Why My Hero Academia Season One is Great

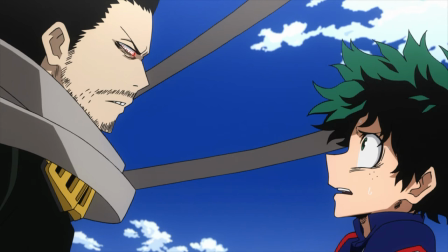8:15 Aizawa tells him that he can either get an average score in the ball throw, making him come last, or he can use his quirk and incapacitate himself, making him a burden on everyone else.
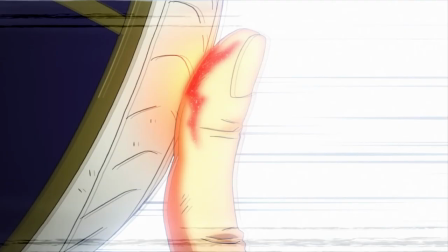8:26 Midoriya's response? He throws the ball while only using power from the tip of his finger,
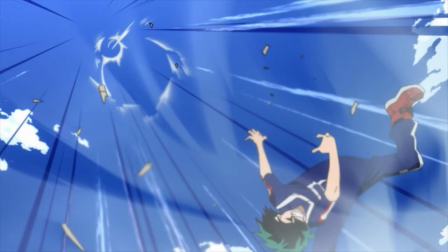8:32 giving him the distance of an extraordinary throw, while keeping damage to himself at a minimum.
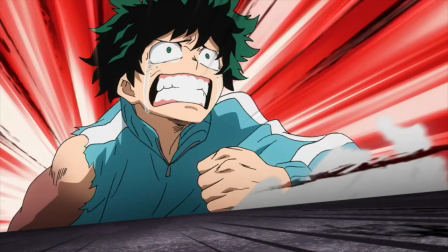8:38 A clear distinction from when he saved Ochako and could barely move afterwards.
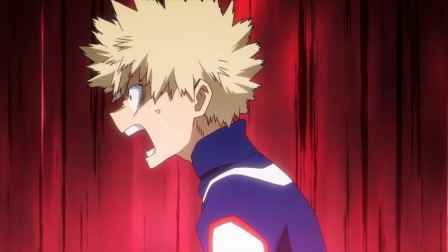8:43 Even more than Bakugo's tantrum, which I will get into soon, I love Aizawa's response to this.
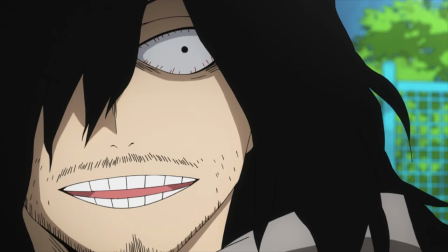8:49 He's not mad or annoyed that this kid has shown him up. He's happy to be proven wrong and learned that Midoriya might have some potential after all.
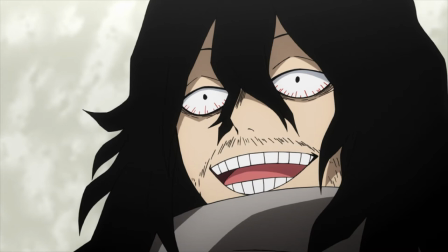8:58 Now, I'm not going to pretend for a second that the threat of expulsion being an empty one is any kind of twist.
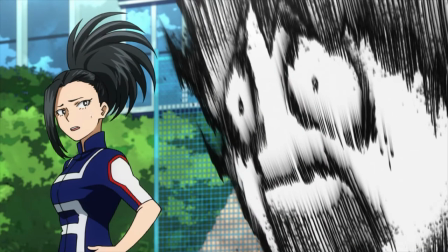9:04 As I said before, this trope is an old one that can never really raise tension because you know that following through would mean ending the show.
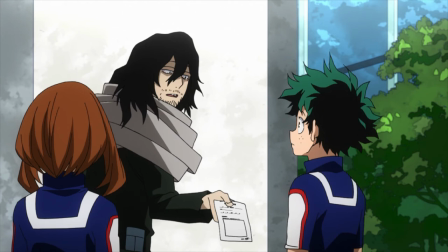9:13 However, it gives us more insight into the potential Aizawa sees in Midoriya.
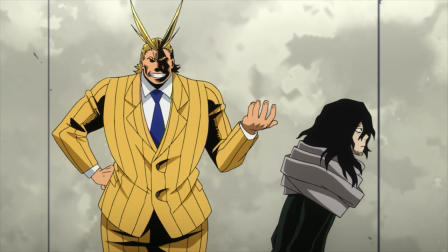9:18 In a conversation with All Might, we discover that Aizawa once expelled an entire class of people who didn't meet his expectations.
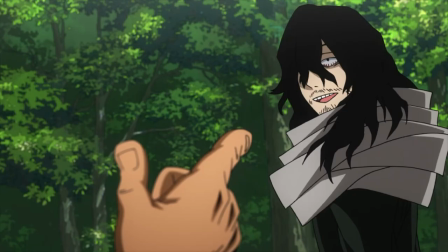9:27 This revelation doesn't add tension to the previous scene, but it clarifies that he would have absolutely expelled Midoriya if he had seen zero potential in him.
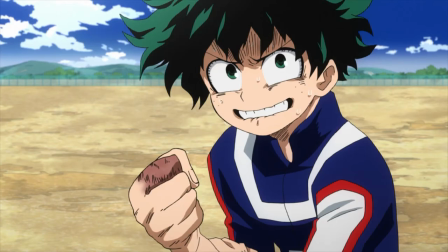9:37 Also, just want to say, I hope that we can do this physical exam thing again in a later season. I would love to see how each character, especially Midoriya and Ochako, would improve their scores following the development we've seen since this point the combat training takes
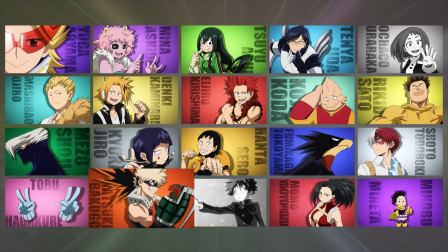9:54 place afterwards and it is here that we are finally going to talk about katsuki
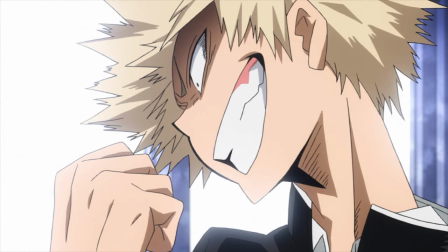9:59 bakugo i hate bakugo in season one i don't necessarily like him
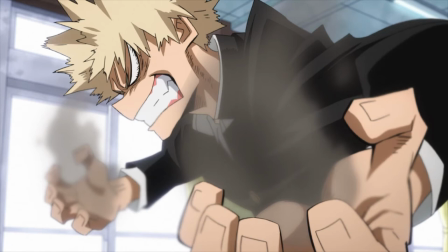10:05 now in season five but i despised him in season one people were confused when i said this they
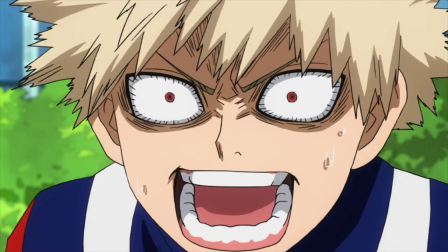10:13 were quick to point out that he has a superiority complex and insecurities that he acts on with a disastrous coping mechanism.
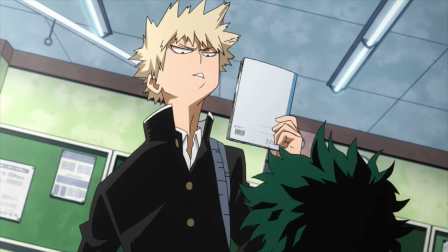10:21 But here's the thing, I viewed Bakugo the same way I view most bullies.
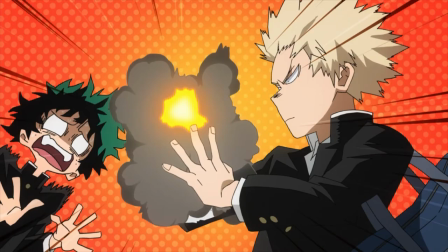10:26 Sure they probably have something messed up going on behind the scenes,
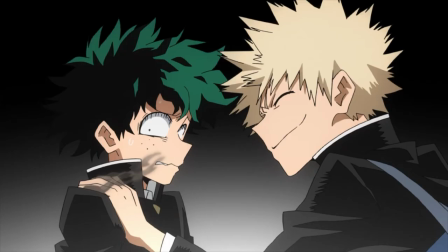10:30 but frankly that's not my problem, and it doesn't subtract from the anguish they inflict onto others.
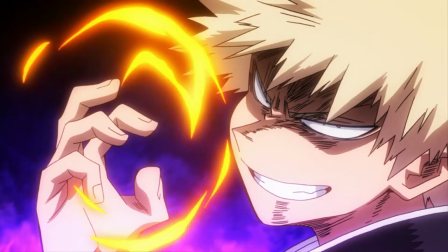10:36 I don't care how sad the explodey boy is, he told Midoriya to jump off a building, so I hated him.
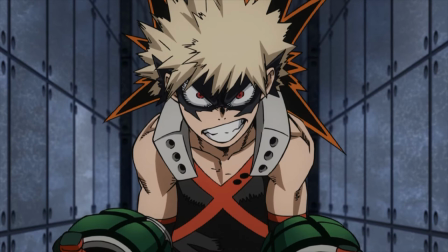10:43 We find out during combat training why he hates Midoriya as much as he does.
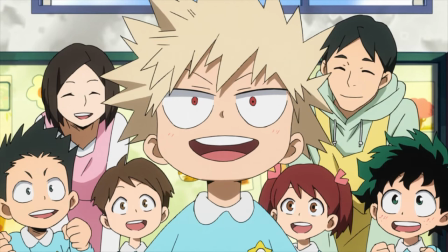10:48 Bakugo has always considered himself superior to everyone, so when Midoriya asked if he was okay after falling into the river,
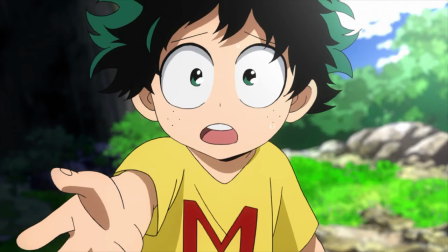10:56 he perceived it as a slight, as Midoriya looking down on him. He actively takes joy in the news that Midoriya doesn't have a quirk,
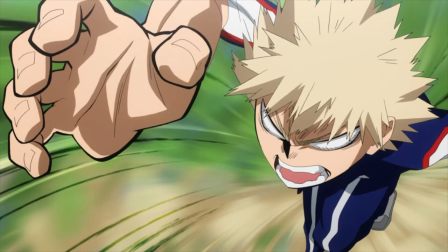11:05 throws that aforementioned tantrum after seeing him use his newly attained quirk for the first time,
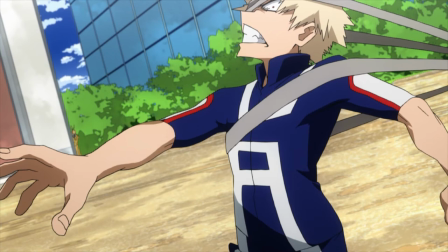11:11 FYI seeing Aizawa restrain him like a rabid animal was a glorious sight.
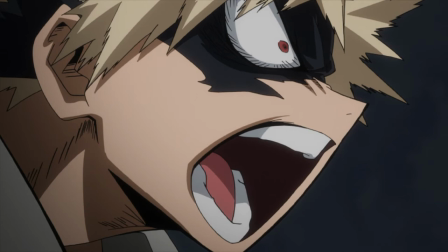11:16 And he's so narcissistic that he believes that Midoriya has hidden his quirk this whole time only to trick him.
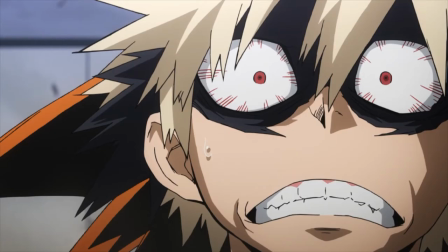11:24 It's also in this part of the show that his character arc is made clear. For the first time in his life, he isn't the greatest.
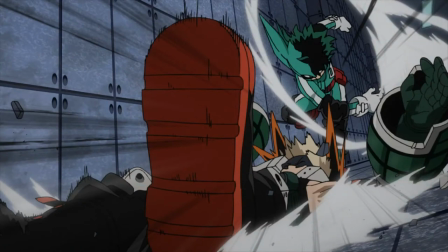11:31 He's intimidated by Todoroki, he gets thrown over Midoriya's shoulder and told he isn't a threat to him anymore,
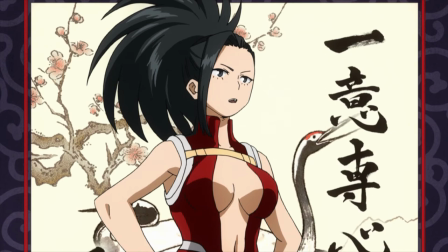11:37 and when he has the flaws in his character and hero ability pointed out by Momo,
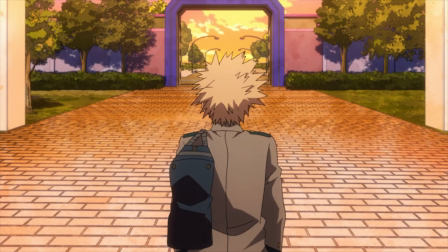11:42 he can't help but agree. Of course, it is possible to understand this and still dislike him as a character.
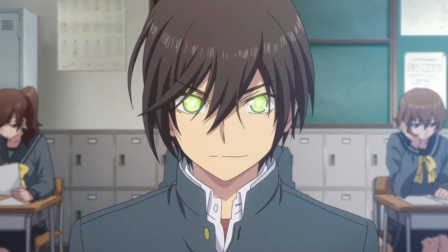11:49 Bakugou is similar to Yu from Charlotte in many ways regarding his sense of superiority.
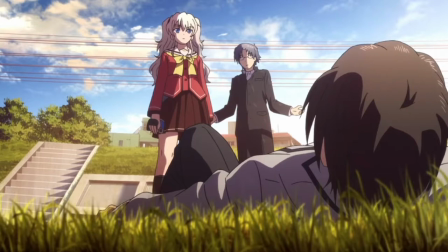11:54 But while Yu is ground into the dirt and made to suffer for his arrogance from episode 1,
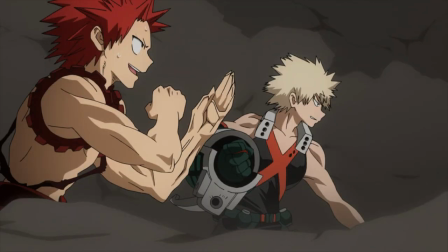12:00 Bakugou more or less goes unchallenged and never faces any real consequences for his violent outbursts or superior attitude.
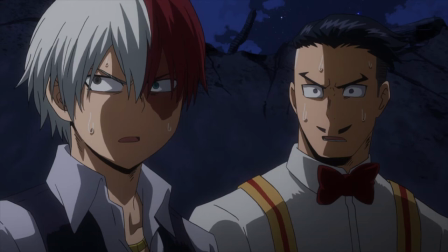12:08 His arrogance even becomes an obstacle that our characters have to work around in later seasons.